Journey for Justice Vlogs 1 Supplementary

and I tried to capture it as cinematic as possible
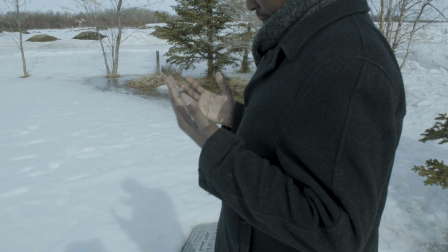(10:59)
so if this was to open up the project or to
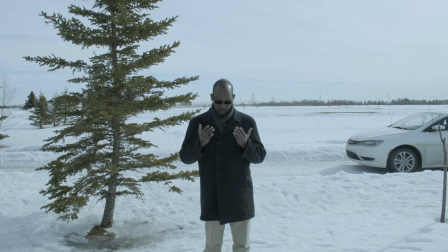(11:04)
open up the documentary it would be a good way to open up with prayer like we are opening up
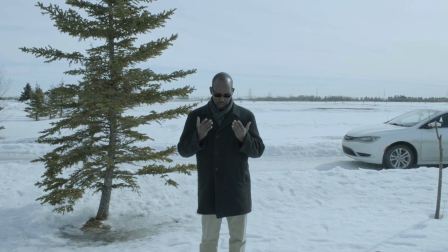(11:09)
with prayer to honor those who have died whether it was unjustly or they
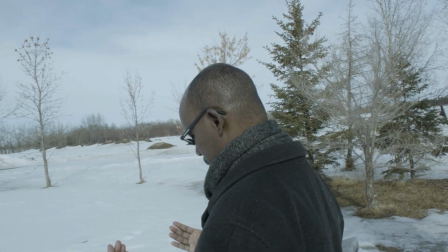(11:14)
died from natural causes this is paying our respects to them and so that's what Muhammad did
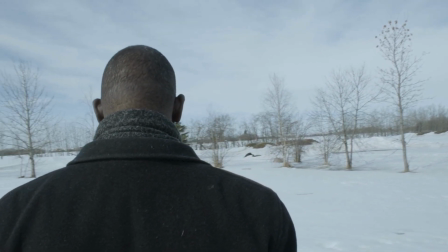(11:19)
and capturing it from different angles that way I had a lot of in
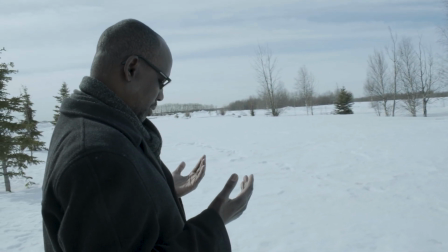(11:25)
the editing table a lot of room to cut and paste and piece together a
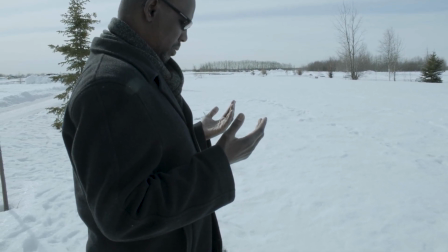(11:30)
story and that's what documentaries for them to really
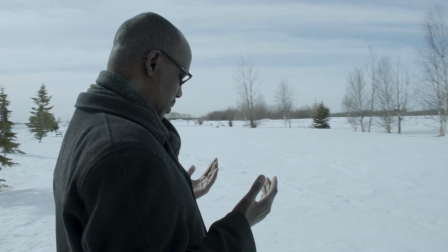(11:35)
have the cinematic flair there has to be a storytelling every scene every interview has to have a purpose to let the audience know okay this is what's going on.
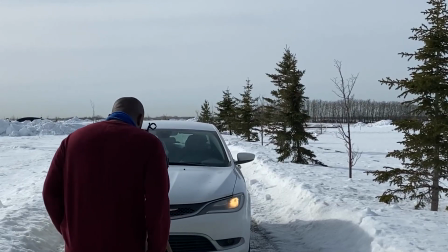(11:49)
Okay, this is very interesting. I'm learning this. So I felt this was very good to capture.
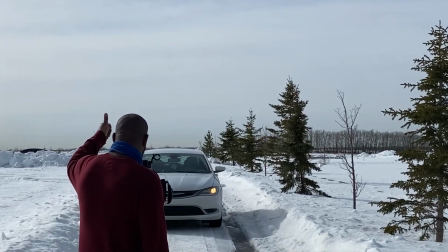(11:55)
There was another work colleague that was there that captured a lot of me capturing the footage of Muhammad.
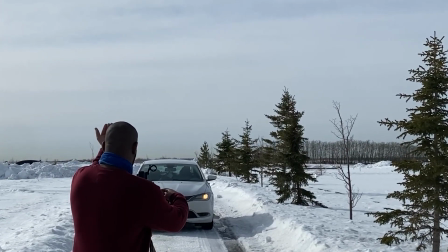(12:00)
So she captured a lot of behind the scenes footage and it was very, very good. And it was a good moment. Now, the last thing I want to talk about is, which I'll have my colleagues talk about it, but I'll just brush up on it. We had time to do a lot of planning and kind of get everything organized with the rest of the team. I'll let them introduce themselves,
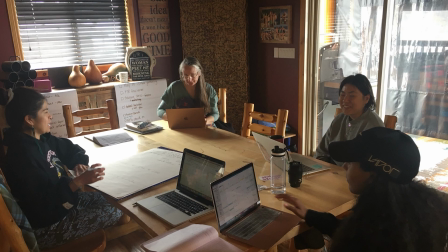(12:22)
but we have a very good team that's been working on a lot of aspects of this project, such as social media.
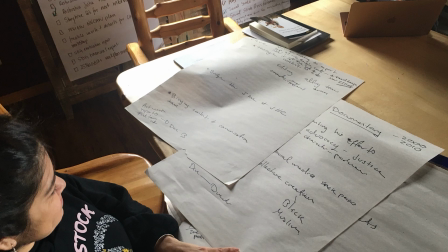(12:31)
We have two, not only helping me guiding the story as a script, but also working as a consultant in how to work with the community. because like I said I'm a Christian
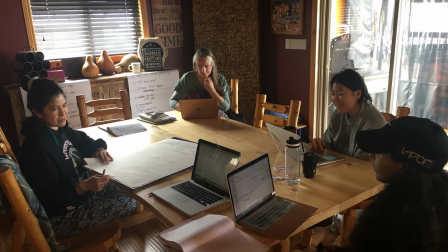(12:43)
raised person I'm not Muslim so a lot of good people working on this as well and I'm gonna let them introduce themselves but as the director cinematographer and the editor even though there's gonna be more footage and more of these doing this coming this is quite an educational and captivating story that I'm capturing so far and that is the project the documentary Journey for Justice. My name is Hanan Atitala and I work as an education coordinator primarily along with other things at the John Humphrey Center for Peace and Human Rights and with Journey for Justice I've been kind of contributing a lot with assisting with the scripts.